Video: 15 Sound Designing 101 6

Alright, so once my edit is organized the way I like it, I know I'm not going to be rearranging any clips. I now have it color corrected. The next step I usually take is I start sound designing. Now, audio is probably the thing I see neglected most often when it comes to creating videos or films, but the audio is half of the viewing experience, so it's super important that you don't neglect your audio. So in this video, we're going to talk about how to sound design or add sounds to your video to make it feel like you're actually there,
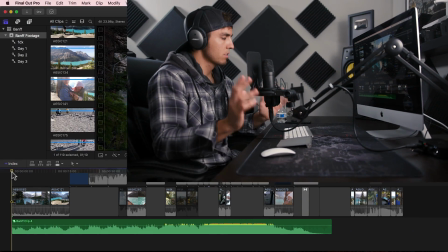0:30 not just visually, but audibly as well. So I like to start from the very beginning and just start watching back my video.
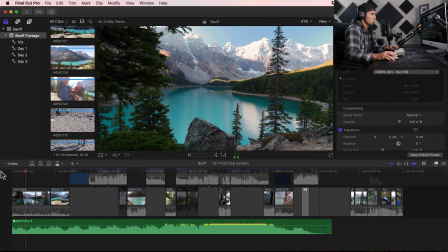0:39 And as I watch, I'm thinking, okay, what kind of sounds would I be hearing if I was there right now?
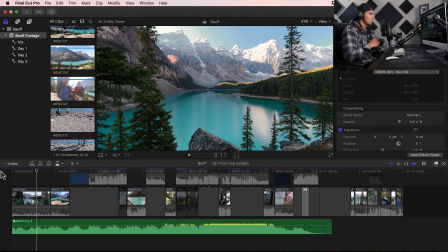0:46 I'd probably be hearing some birds chirping, maybe the wind coming through the trees.
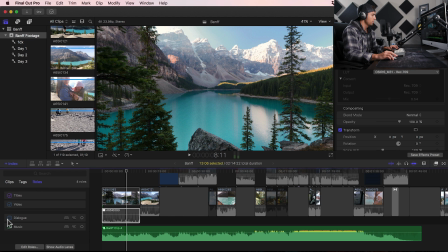0:51 But before I start putting in some of my own sound effects, first I'm going to turn back on the audio that came out of my camera and see if it's worth using.
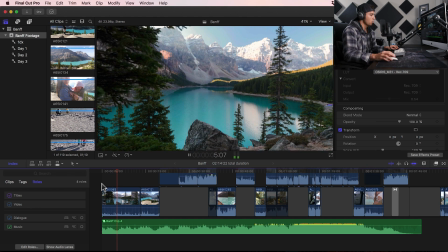1:01 And the audio is actually in slow-mo because the video is also in slow-mo,
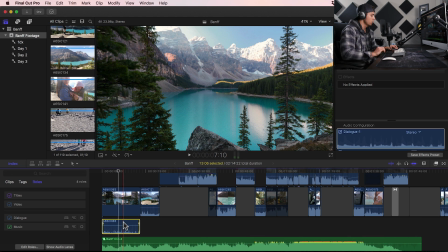1:05 so I'm going to push U to disconnect it from the video, and then push J to bring it to 100%.
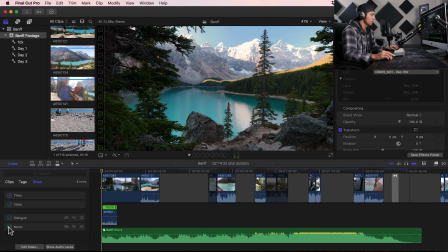1:11 Now let's listen to it. And you can even turn off your music right now so you can hear what your audio is doing by itself.
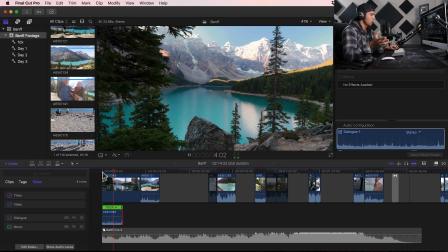1:19 And all I'm hearing in the background is babies talking and my footsteps on the ground.
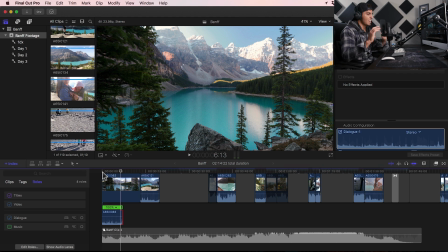1:24 So it's not very good audio, so we're not going to be using the native audio. And in most of these clips, I'm not going to be using any of the native audio.
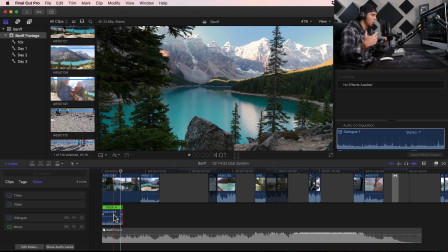1:32 I'm going to be sound designing, which means putting fake sounds on top of the visuals that weren't actually captured on set.
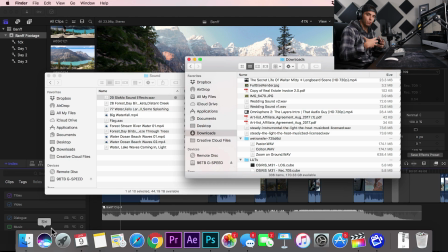1:39 So I'm gonna go ahead and delete that audio. Now I have thousands of sound effects that I've collected over the years.
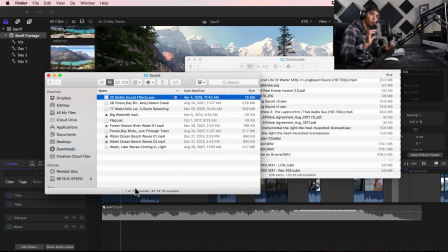1:44 And after this video, I'm gonna be giving you guys a link where you can download thousands of free sound effects, just like the ones I'm using here, along with my 20 favorite slow motion sound effects, and I'll show you how I utilize all of these sounds in this video.
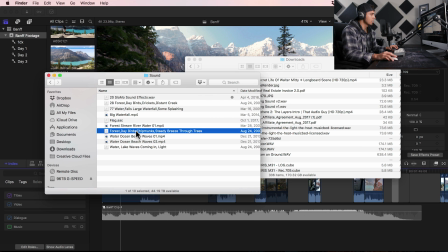1:57 So first thing, I'm going to drag in this forest steady breeze through trees clip because I know I've used this a lot and I know it's probably going to sound right.
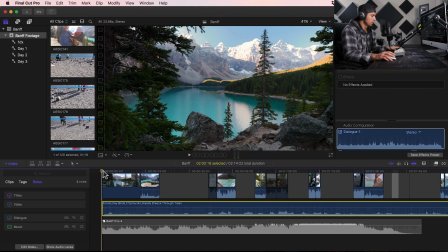2:04 And let's listen to that now.
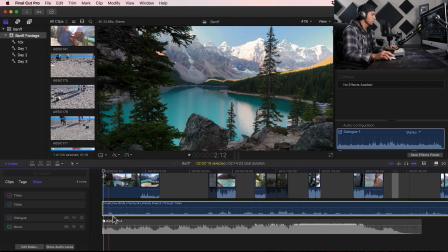2:10 So that sounds pretty good. Now let's listen to it with the music.
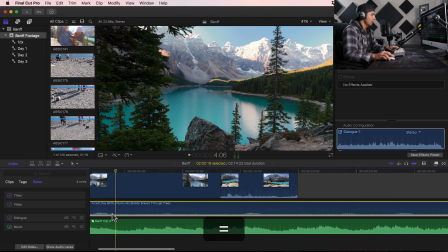2:17 Now this bird at the beginning is kind of loud and you can kind of see where it gets loud right there in the waveform.
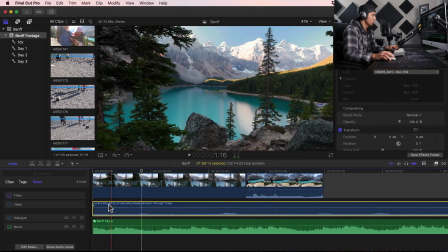2:23 So I'm going to actually cut and delete that part and just start it right here and fade it in with Command T. Now let's listen to that.
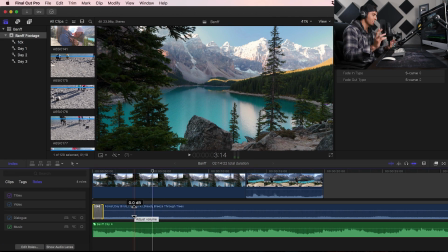2:36 Okay, I like that sound better, but the sound effect is overpowering my music. So we're going to come in here to my decibel level and just bring that down. Let's try -9. Might be a little quiet, somewhere in the middle, about -6.
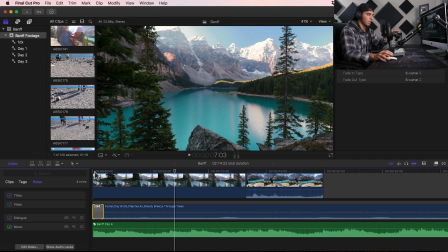3:01 So play with the decibel levels until you feel like it sounds well. And I'd highly recommend getting some good headphones or studio monitors for you to be able to hear the sound well. These are Bose headphones and these are KRK Rocket monitors that I use that allow me to hear the sounds clearly and know if I'm mixing them well.
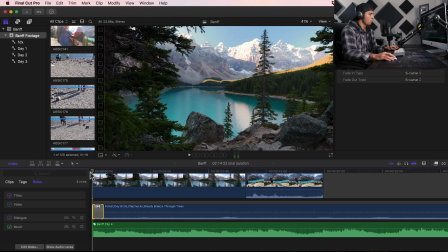3:18 So let's listen to that one more time.
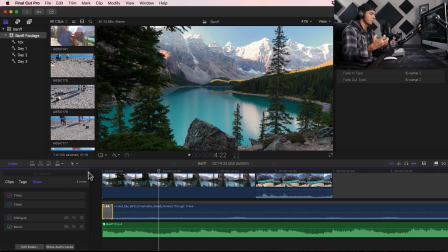3:24 Okay, it's sounding pretty good, but it still feels a little bit empty to me. So what we're gonna do is add some more sound effects to make it feel even more full.
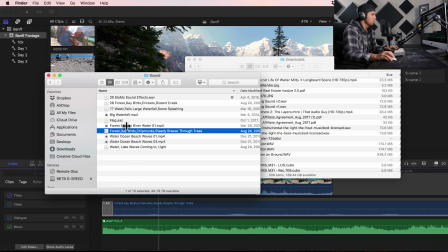3:33 So let's come back in here to my sound effects and let's maybe add a forest stream and see how that sounds.
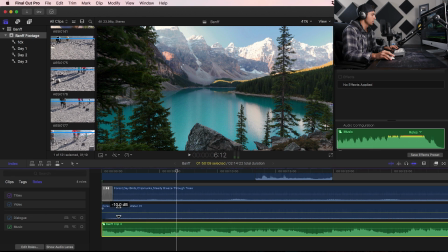3:42 We'll just turn that down a little bit and let that play in the background. So it's barely audible now, but I like to add as many audio layers as I can to make the sound feel more full and rich.
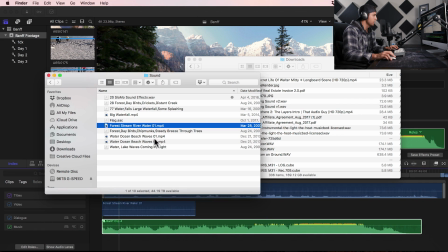3:57 So we'll leave that on there for now. And let's come in and find another one. Maybe let's find a wind sound.
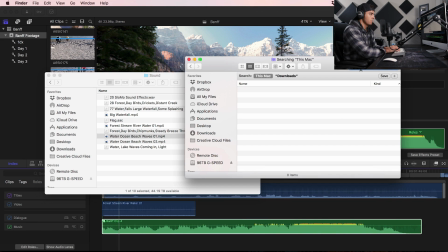4:02 And like I said, I have a bunch of sound effects in my Finder.